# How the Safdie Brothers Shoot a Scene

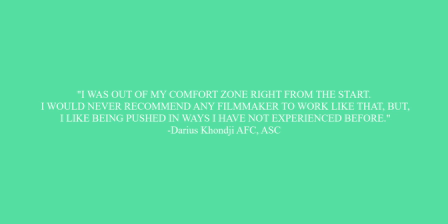0:11 I was out of my comfort zone right from the start. I would never recommend any filmmaker to work like that, but I like being pushed in ways I have not experienced before." This is what cinematographer Darius Conjie said when describing what it was like to work with Josh and Benny Safdie on Uncut Gems.
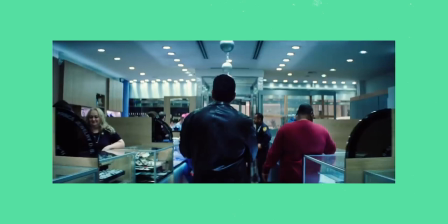0:27 This also illustrates what the audience feels like when they watch the film.
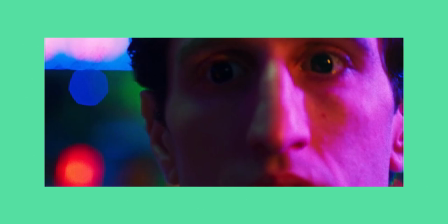0:32 The Safdie brothers are known for their stress-inducing films, but how do they achieve that through cinematography and how has their style developed throughout the years?
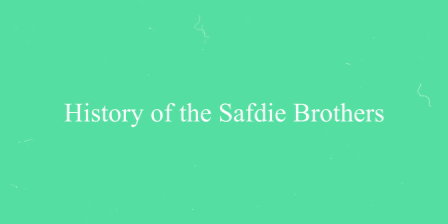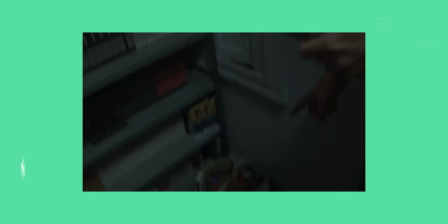0:47 In recent years, the Safdie brothers have made a name for themselves, making anxiety-induced films with their distinct yet mesmerising cinematic style. And although their approach to the cinematography in their films has been consistent throughout the years, they have refined how they shoot a scene.
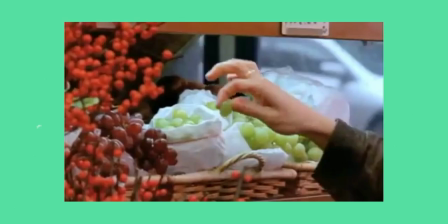1:03 If you look at their earliest feature film, Daddy Long Legs, and even Josh's first feature, The Pleasure of Being Robbed, you can see that they use telephoto lens for the majority of the movie,
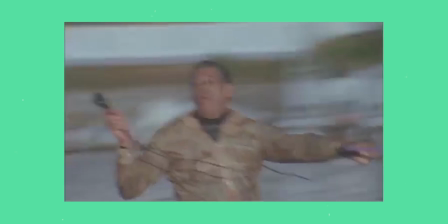1:12 as well as using close-ups to make you feel more intimate with the characters. They have continued both of these characteristics in their cinematic style throughout the years.
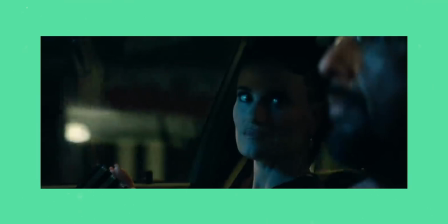1:20 As with Uncut Gems, you find them utilising the exact same techniques.
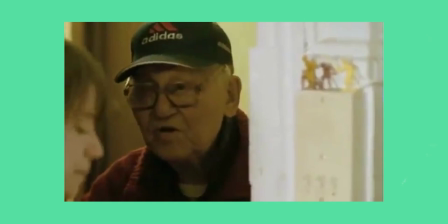1:23 However, a major difference between their earlier films and their latter ones is the fact that their early ones feel a lot more like a documentary in the way that they were photographed, with more hand-held movement,
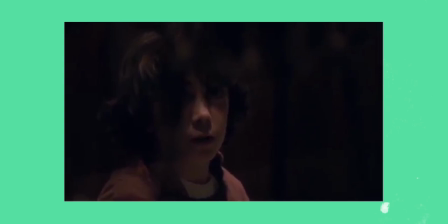1:32 and a lot less stylised in the way that they were graded.
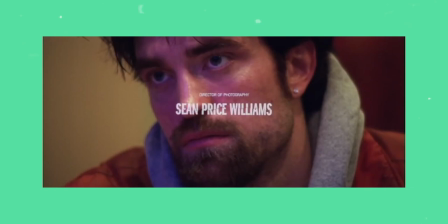1:37 This all changed when they hired their first director of photography, the talented Sean Price Williams.
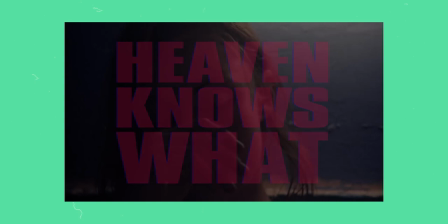1:43 Heaven Knows What was their first time working with a dedicated cinematographer, as Josh had shot their three previous films.
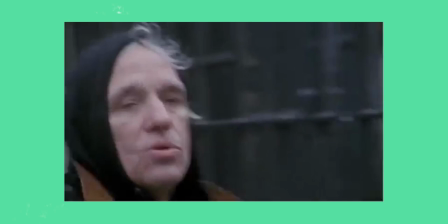1:49 However, their style didn't change, but it felt much more refined.
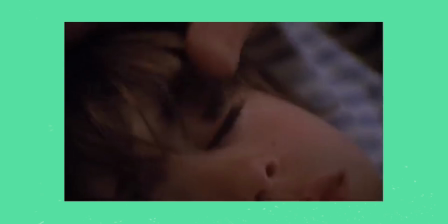1:53 They kept the natural colours and long lenses from their first films, but it felt as though they were more prepared for Heaven Knows What.
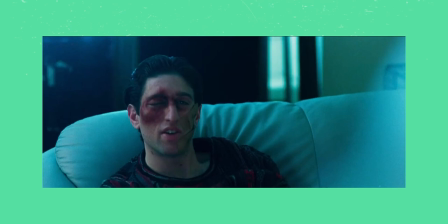2:01 When Good Time came along, they switched up the process and went 35mm. Whilst they had shot several films on Sellywood before, this was their first time working with a natural budget,
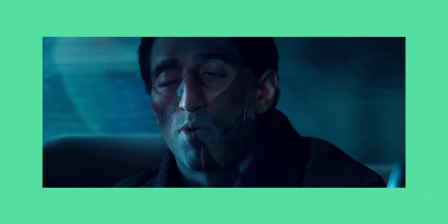2:09 and they opted for the colourful Kodak 250D in daylight and bright 500T for nights.
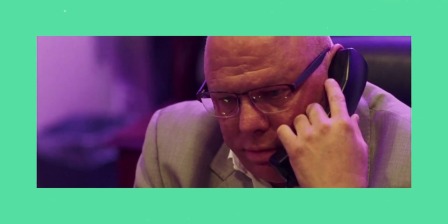2:14 Ultimately, the characteristics of how it was coloured changed and Good Time felt richer than their previous films.
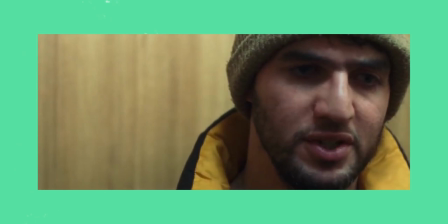2:21 They have also had a consistent use of handheld movement throughout their filmography. Doing this helps them convey the stress that their characters may be feeling in that specific scene.
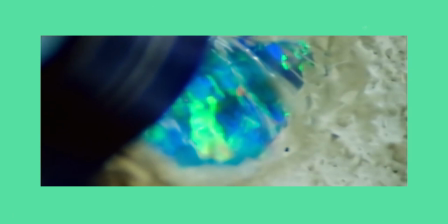2:30 Handheld heightens the intensity of a shot. For example, in Good Time, they utilise both the use of a tripod and handheld for the bank robbery scene.
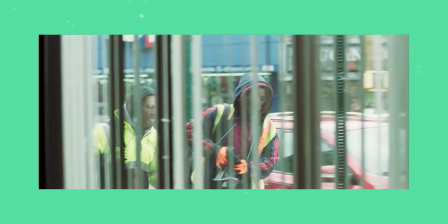2:40 Here, the camera is static with smooth motions to show that they are the ones in control,
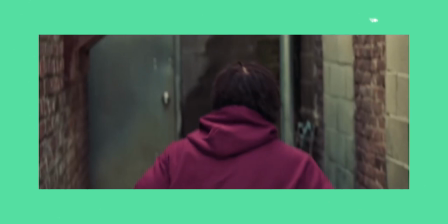2:44 but as soon as they take off the mask in the alleyway, we see the utilisation of handheld showing that they are no longer in control. This is until they get into the taxi.
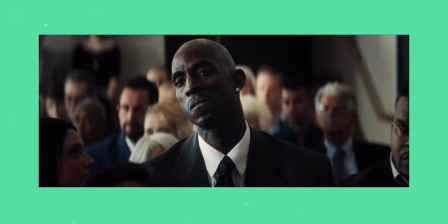2:56 Another thing to note would be that a lot of the time it feels as though you shouldn't be there, as if you were watching from the sidelines.
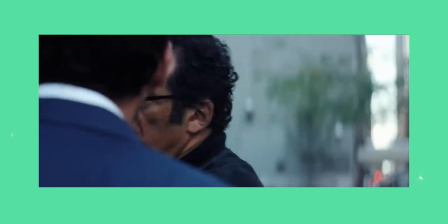3:02 Like this scene in Uncut Gems, where Howard is punched in the face after the Opal auction, but because of both the depth in the frame and how busy the city is, it makes us,
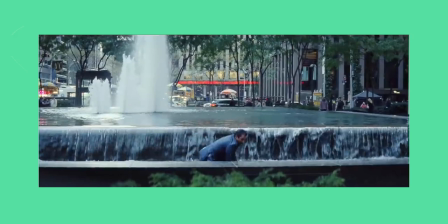3:10 the audience, feel as though we are spying on him and shouldn't be there.
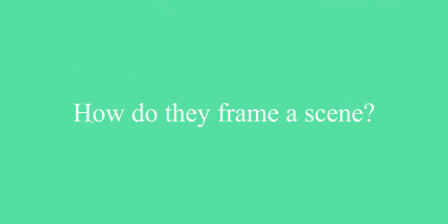When you are watching a film from the Safdies, you tend to feel quite confined in the frame.
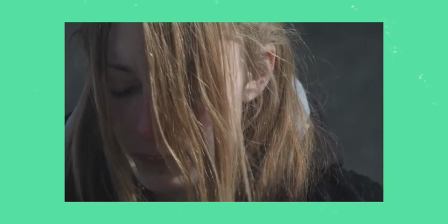3:23 This is down to their use of longer lenses and preference of close-ups, with them even going as far as to use telephoto lenses for establishing shots.
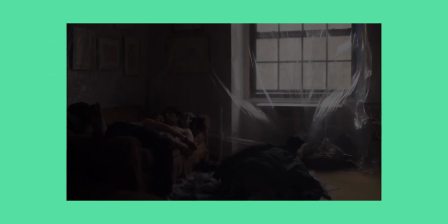3:31 You will rarely see a full shot throughout their movies as it detracts from the anxiety-ridden scenes,
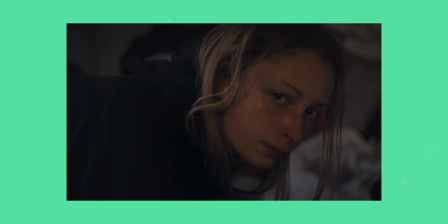3:36 but they also use it for this exact purpose, to de-escalate the audience after a tense moment in the film.
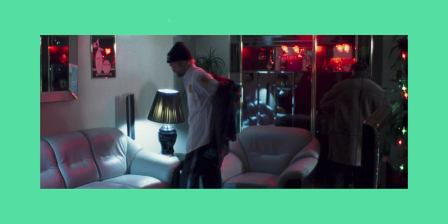3:42 For example, after Connie and Ray find the acid and go back to the security guards apartment,
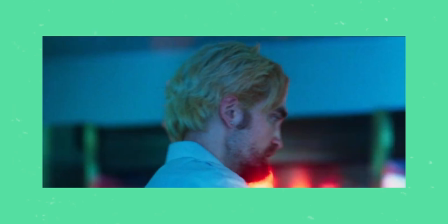3:46 they are kept in a more relaxed setting until the altercation between the two were kept wide, but as soon as Ray starts drinking and talking to Connie,
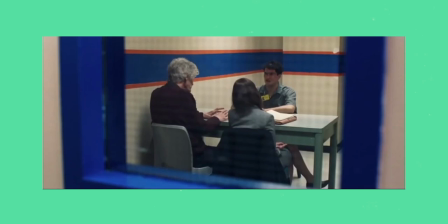3:54 we are back into close-ups.
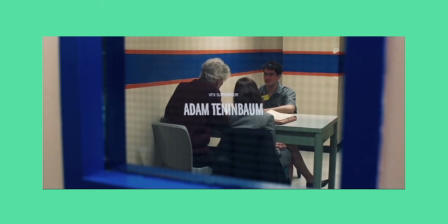3:58 Another common technique in cinematography is creating depth in the frame. You can do this a number of ways, but essentially it is having a foreground, mid-ground and background to the frame.
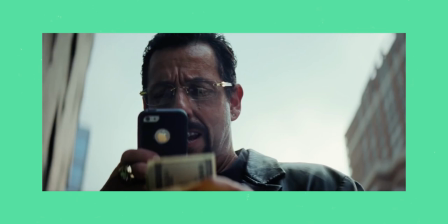4:07 Even a simple shot like this from Uncut Gems uses the approach of having the money in the foreground, Howard in the mid-ground and New York in the background.
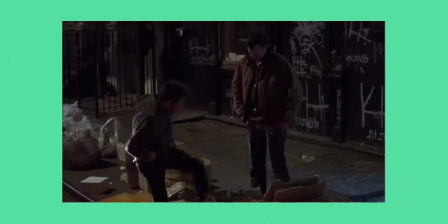4:16 Over the years, their palettes have changed.